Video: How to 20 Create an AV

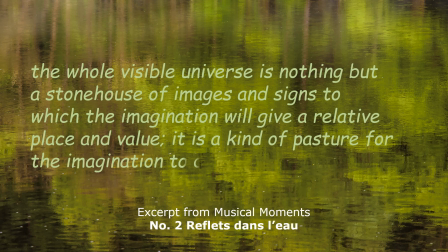Some explanation may be helpful for your audience before the music starts,
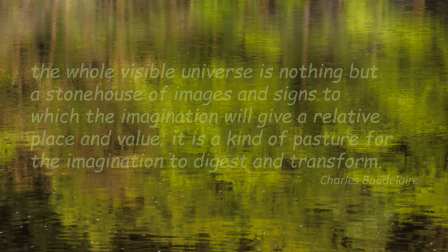and I consider showing text instead, although possibly helpful, whose hearing is impaired to be a cop-out.
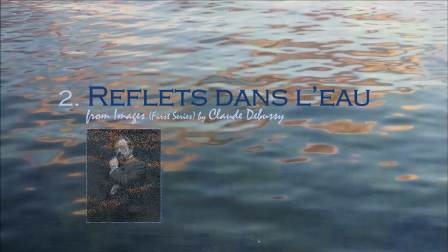Most microphones in my experience connected to a computer are lo-fi.
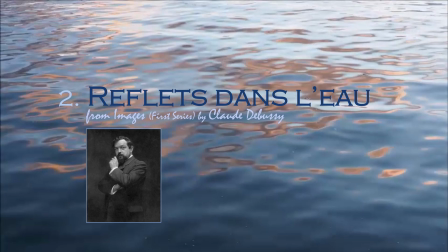Invest in a quality microphone and use something like Audacity, which is free, to edit sound.
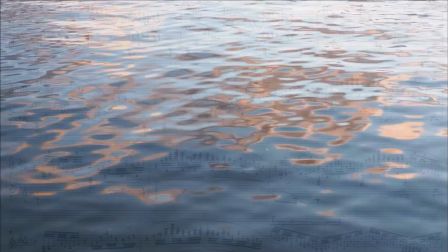Claude Debussy was to music, as the Impressionist painters were to art.
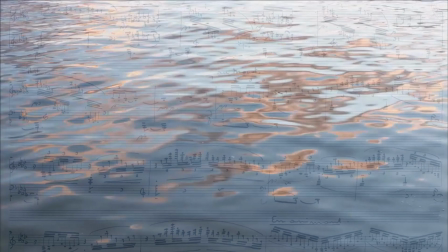He was an absolute master, a supreme illusionist in conjuring up atmospheric images from the
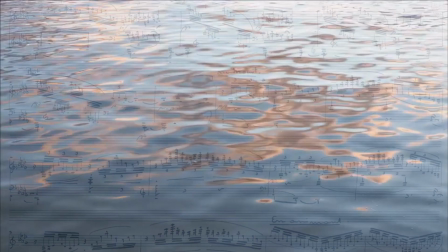simplest of musical forms emerging from the printed page.
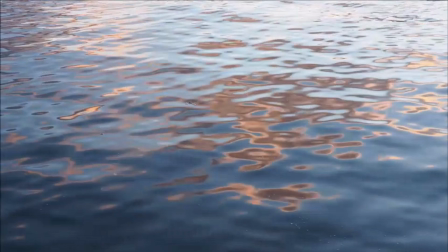Images, six short works for solo piano composed around 1903 are in that style.
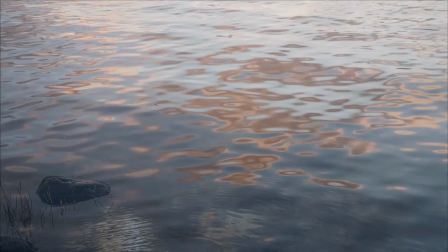Opening the first series is Reflections in the Water.
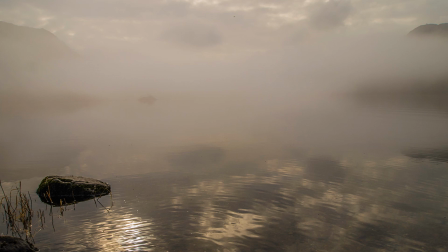Listen how its dreamlike opening is interrupted by chromatic chords throughout the piece,
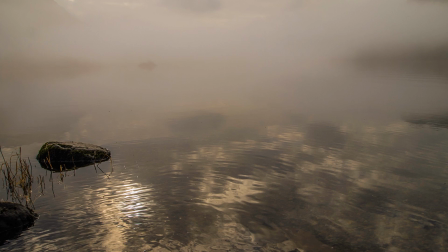the reflections now distorted by disturbances in the water.
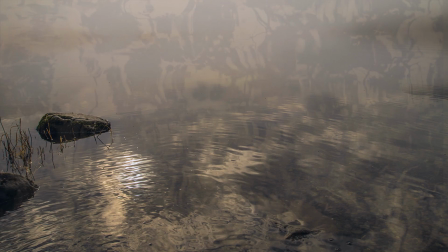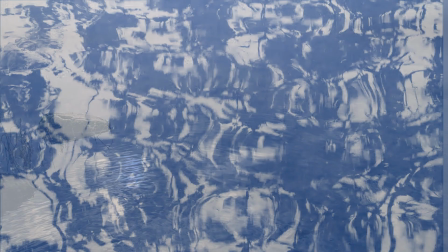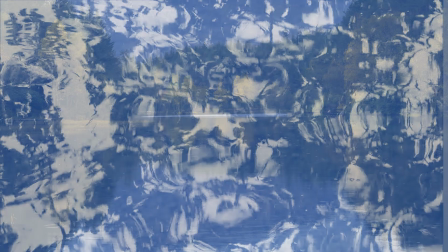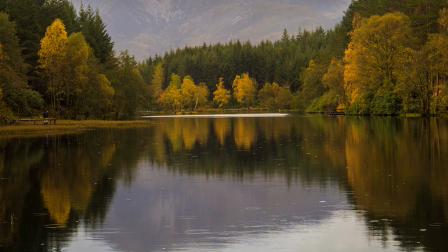This is the microphone I use for my voice overs. I bought it many years ago but it's very high quality. Now it hasn't got any protection on the hair at the moment but even if it did I wouldn't speak into the microphone like this. Why? Well the danger is that P's and T's in particular will explode into the microphone, I think it's called embosha, that I think is the posh word, and it creates a very ugly sound. What do I do instead? I speak across the microphone and not only that I don't record in mono, I don't record in stereo, but I record in double mono. Now that will place my voice firmly in the center of the sound stage and then I would add natural sounds in stereo,
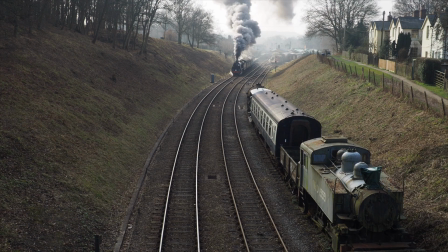either in Audacity or in Microsoft PowerPoint. This gives more control, especially if a loud sound, such as a steam engine, is in danger of drowning your voice.
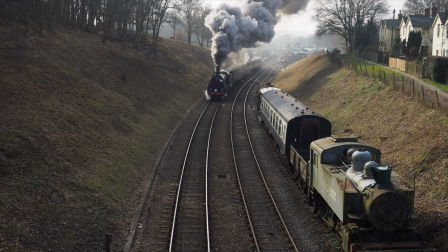Of course, you could arrange for the steam engine to pass before or after your voiceover,
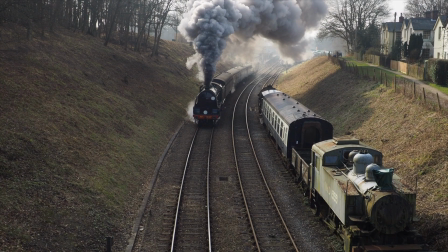but it does remove the sense of occasion, particularly if the steam engine is a video recording.
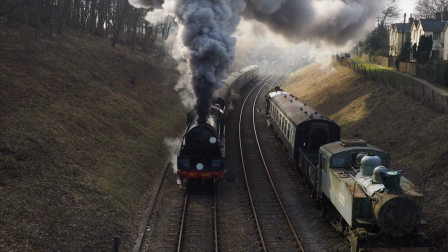Finally, don't narrate too quickly. This can annoy older people in your audience.
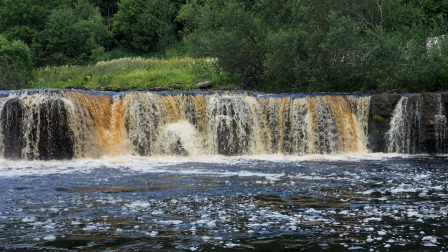This brings me to video recording. That can enhance a production enormously. Most recent digital cameras have the facility and in high quality that is good enough to mix with still images. Even the sound recording is more than acceptable,
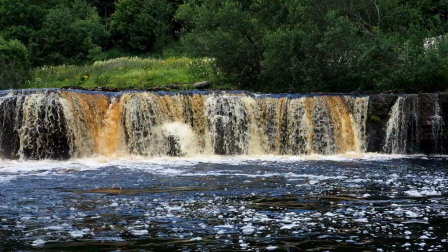and a good trick to engage the interests of an audience is for a still image to suddenly start moving.